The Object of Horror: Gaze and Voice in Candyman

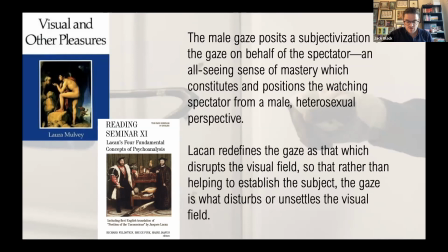4:06 Instead, moments of disruption or even trauma work to undermine the sense of mastery and the safe distance that we supposedly achieve between ourselves and the screen.
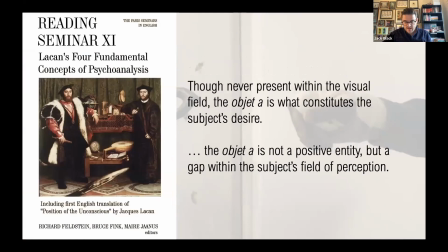4:16 Indeed, in seminar 11, Locarn expands upon his account of the gaze, linking it with what he comes to define as the objet petiar. For Locarn, the objet art is not a positive entity, but instead constitutes the gap within the subject's field of perception. Accordingly, whenever we perceive the world around us there is always a gap within this field which denotes the subject.
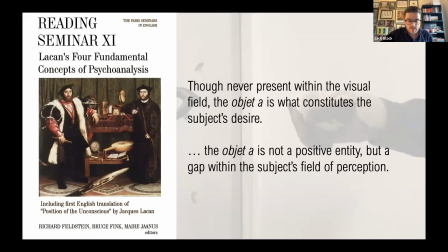4:36 We can conceive of this gap as relating to the inscription of the subject's desire. What is key is that our desire can never be determined nor located in a specific object. If we do obtain the object of our desire then it is the nature of desire to begin desiring something else.
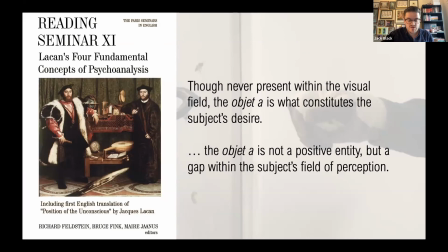4:51 Thus desire is that which forever distorts and shakes one's perception of the world, it remains an absence for the subject.
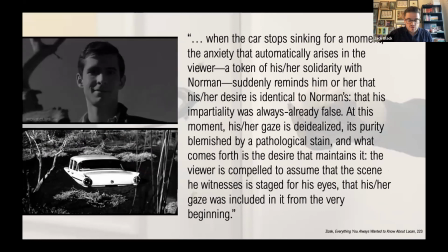4:59 It is in the gaze, therefore, that we confront the effects of this absence, usually through a distortion in the filmic image, that dissolves the distance between the spectator and the screen. Here, the investment of the spectator is brought to bear when the gaze becomes visible in certain figures or objects that make us aware of this very investment.
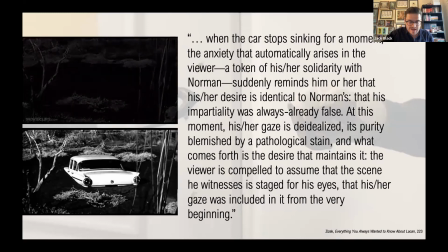5:16 For example, consider the well-known scene from Psycho, where Norman Bates anxiously watches Marion's car, which contains her dead body, sink into the swamp. While slowly sinking, the car abruptly stops. Here Slavoj Zizek notes, when the car stops sinking for a moment, the anxiety that automatically arises in the viewer,
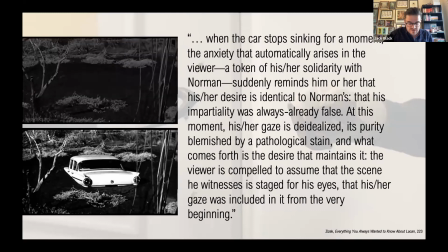5:34 a token of his or her solidarity with Norman, suddenly reminds him or her that his or her desire is identical to Norman's, that his impartiality was always already false. At this moment his or her gaze is de-idolized, its purity blemished by a pathological stain, and what comes forth is the desire that maintains it.
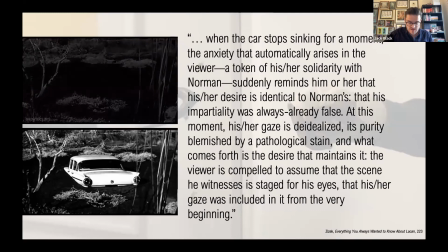5:52 The viewer is compelled to assume that the scene he witnesses is staged for his eyes, that his or her gaze was included in it from the very beginning.
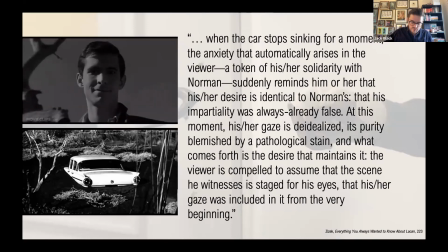6:00 As evident in this example, in the case of film, it is the inscription of our desire in the filmic image that reveals how the spectator is not beholden to an omnipotent look.
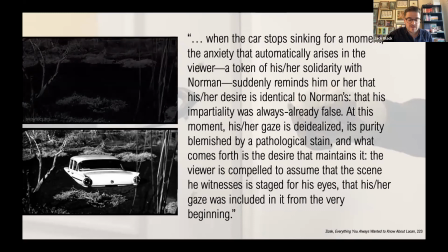6:10 Instead, the spectator is involved in the filmic image through the disruption of the gaze, in this case the disruption caused by the fact that the car abruptly stopped sinking. Essentially the car's sudden stop plays on the fact that we're all on the side of Norman.
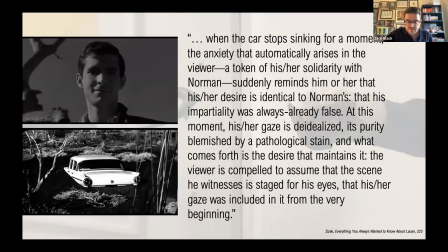6:24 Importantly, this does not suggest that the effects of the gaze can be achieved by simply rendering our desire on screen. For example, if we consider pornography, then it is clear that the whole purpose of the porn film is to display an obscene enjoyment,
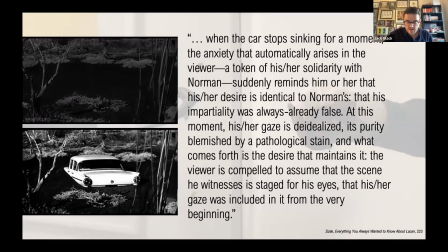6:36 that which remains hidden in our day-to-day experiences, but which, in its on-screen depiction, is vigorously displayed. Essentially, what the porn film seeks to display is the object art. It seeks to render that which is desired by the subject as an object on screen,
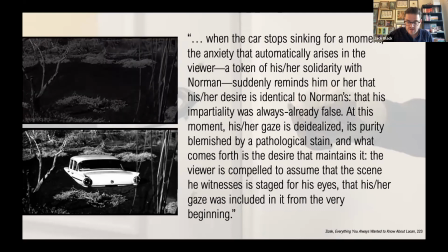6:50 a performance which, depending on your choice of genre, is delivered to the spectator by the copulating couple. It is for this reason that the pornographic film steers between tedium and eccentricity. Despite its rendering of desire, there is no absence within the pornographic image. Usually by the end of the film, everything has been shown on screen.
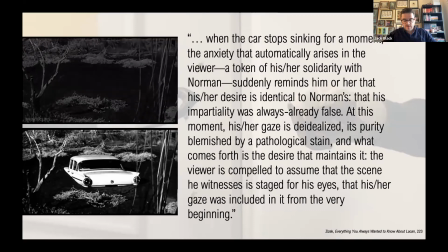7:09 What remains key to the object, therefore, is that no object can ever constitute it.
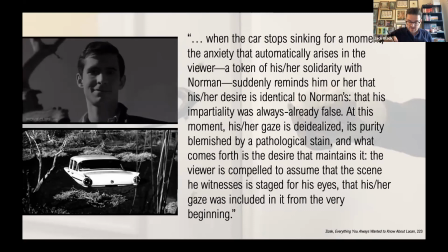7:14 Consequently, when the gaze is encountered as an absence, this occurs through a distortion in the filmic image.
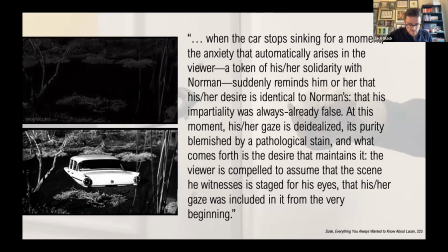7:20 Importantly, this distortion of the gaze means that there is no spectorial position which grants the subject a safe position, but that in accordance with Lacanian interpretations of the subject, the subject is marked by a sense of vulnerability.
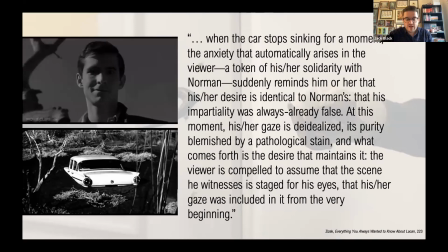7:33 Now when I read Lacan, one thing I sort of always,
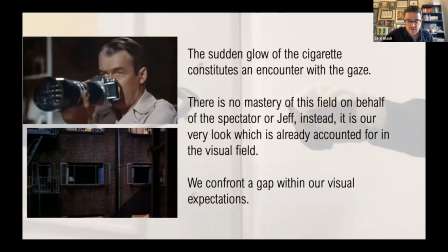7:36 when I was thinking up when I thought of the gaze was always this seen from Alfred Hitchcock's rear window. For me this sense of vulnerability is dramatically portrayed in rear window. While observing the courtyard outside his apartment, Jeff, played by James Stewart, encounters the burning cigarette in the apartment beyond.
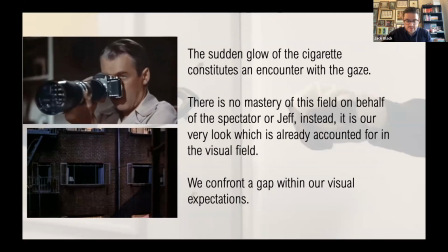7:53 With the lights off, the sudden glow of the cigarette constitutes an encounter with the gates. There is no mastery of this field on behalf of the spectator or Jeff. Instead it is our very look which is already accounted for in the visual field. As a result, we confront a gap within our visual expectations.
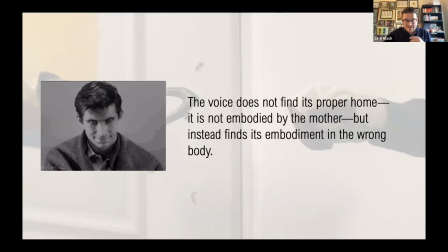8:11 Where the horror genre proves notable is in its frequent use of both the gaze and the voice.